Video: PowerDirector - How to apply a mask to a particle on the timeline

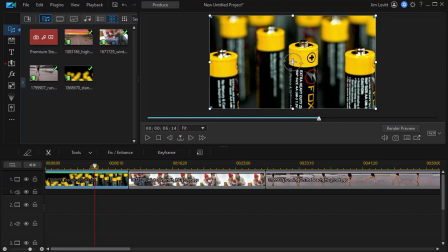(0:02)
In this tutorial we'd like to show you how to apply a mask to a particle that you've placed in the timeline. This is a feature available now for PowerDirector 20 users and PowerDirector 365.
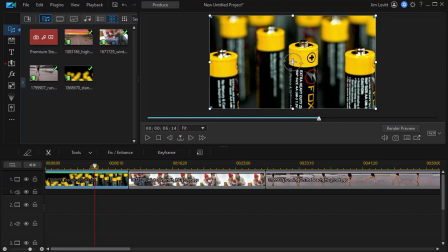(0:16)
I'd like to show you a couple examples of applying this technique and then we'll show you how to use this in several different ways.
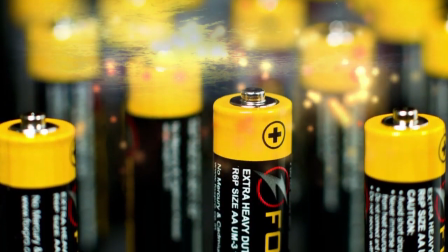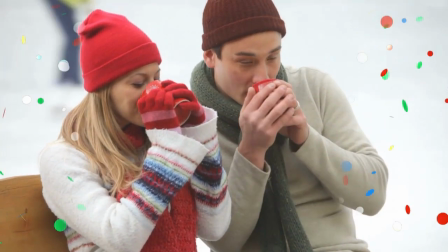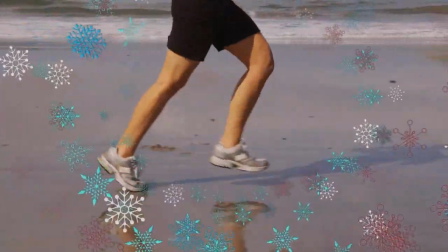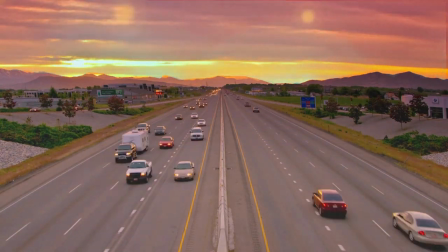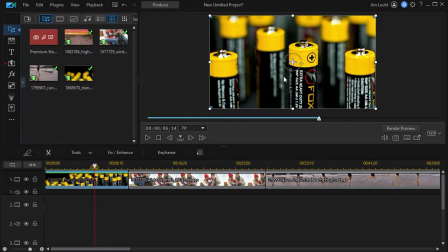(1:17)
What I have on the screen is my video of these batteries and let's assume I want to
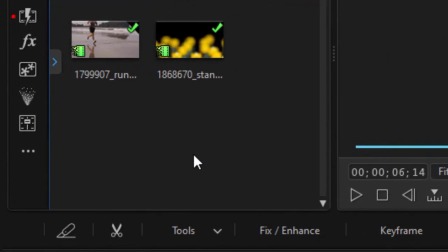(1:23)
make it look like they have energy flowing out of them so we'll use a particle to enhance that.
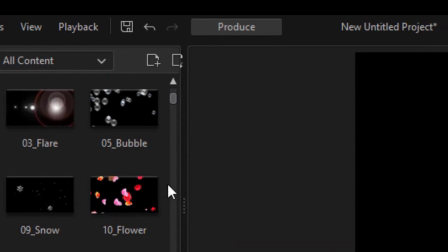(1:28)
I'm going to click on the particle room and then I'll pick the particle that I want to use in this case.
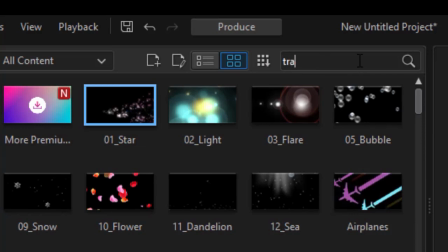(1:34)
I'm going to use one called trailing light. I'll do a search and I'll type it in so there's my trailing light
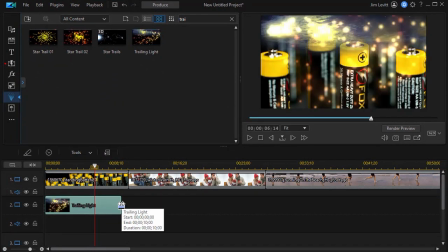(1:41)
and I'll drag it down and we'll match the duration of my video clip.
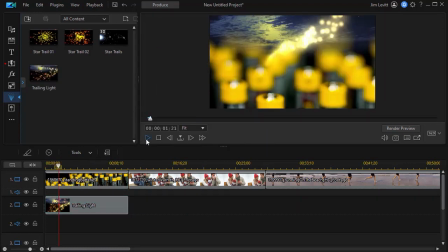(1:48)
now when I play this normally we'll see what we get we actually have a light but we also have a bit little bit of a of
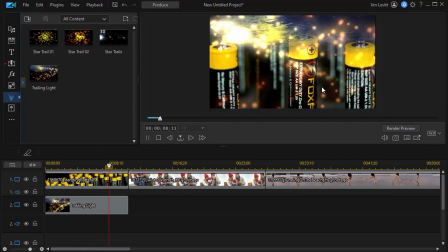(1:55)
a scene here of a sky and I don't want the sky I just want these little particles popping around so let's go and see what we can
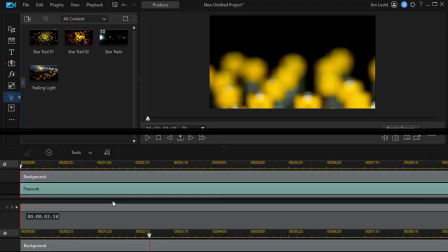(2:03)
do with that I'll double click on the trailing light particle that gets me into my particle
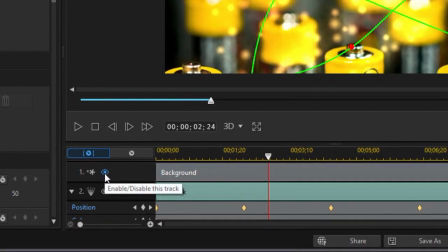(2:09)
designer the first thing I want to do is turn off the background so I'm going to click the disable button there and
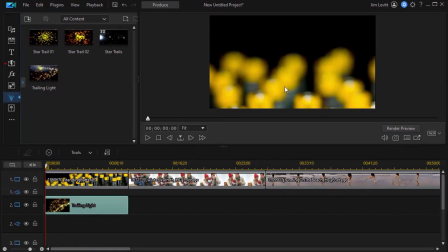(2:16)
that looks pretty good and I'm going to click on OK. Now that I have that disabled what I want to do is change the area that is impacted by my particle so I'm going to
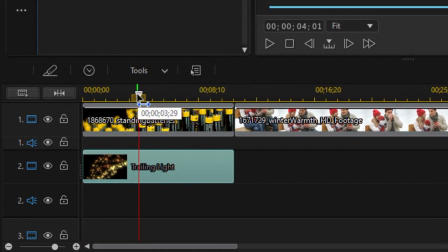(2:29)
move over a little bit in my timeline and here I see I have my batteries and I'm going to narrow down the area of the particle so I'm going
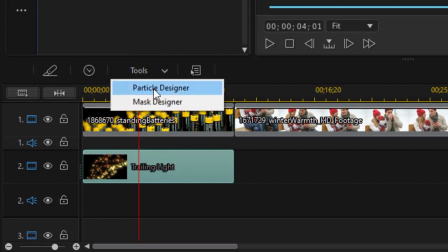(2:38)
to highlight the particle and click on the tools button above the timeline and I'm going to choose my mask designer so
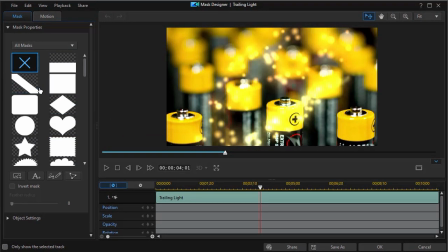(2:48)
now what I'm going to do is click on one of my masks I'm going to take this
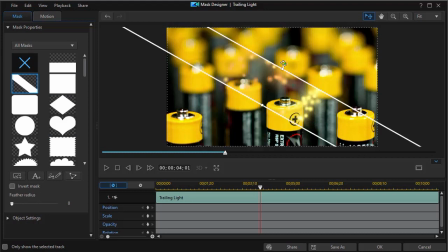(2:52)
one and click on that and then we're going to rotate it so it's horizontal and now I'm going to take it and enlarge it I want it basically to show up when we're looking at the the close-up of the batteries. I'm going to set a position keyframe and so here this is where we're going to see
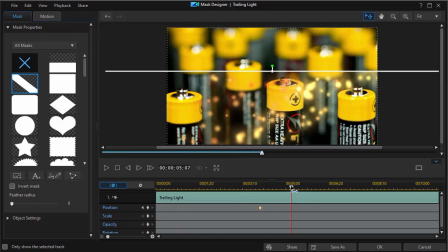(3:12)
those little bright lights show up and I'm going to move down farther and
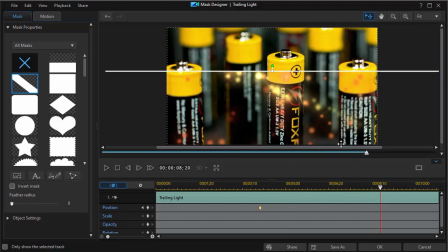(3:18)
the camera moves a little bit so what I'm going to do here is I'm going to change the position of this.
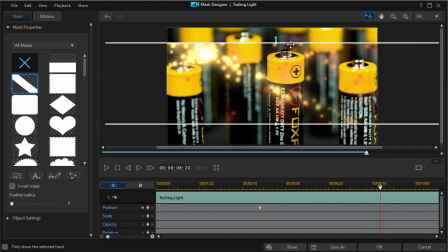(3:23)
I'm going to move it up a bit, widen
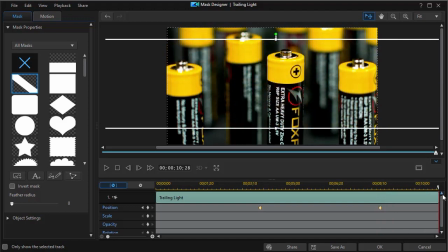(3:29)
it, and then we'll look at the end and see that's pretty good. I only need a couple position markers for that to work.
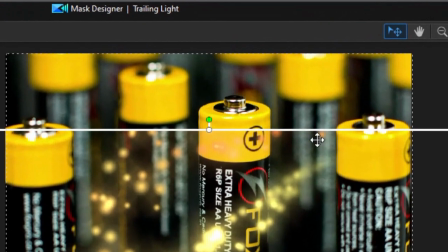(3:36)
Now there's something else I want to do when I'm here. You notice we have a very sharp line where this is impacted.
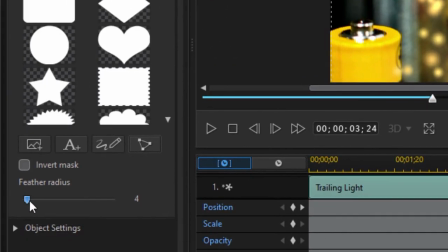(3:43)
And what I often do is I'm going to feather it just a little bit so it doesn't look like there's a line there in the final.
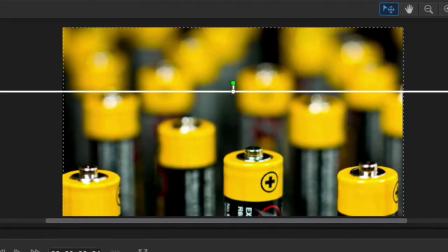(3:50)
So when we play this, go back a bit, we'll play it.
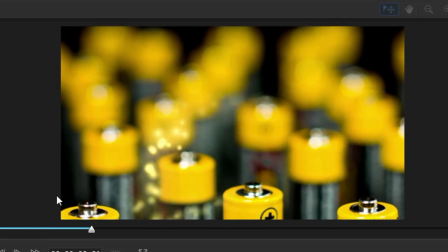(3:57)
And then we see the camera move down and these little lights shine around the battery to show
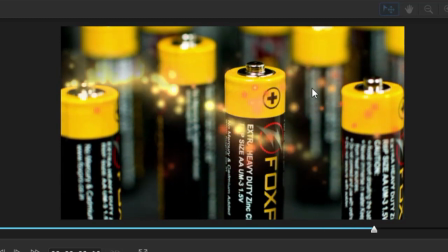(4:03)
their power and they isolate themselves to this segment of the video.
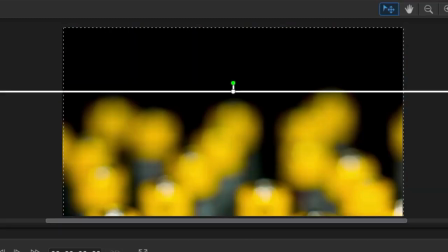(4:09)
So that's one way to do that. I'll click on OK.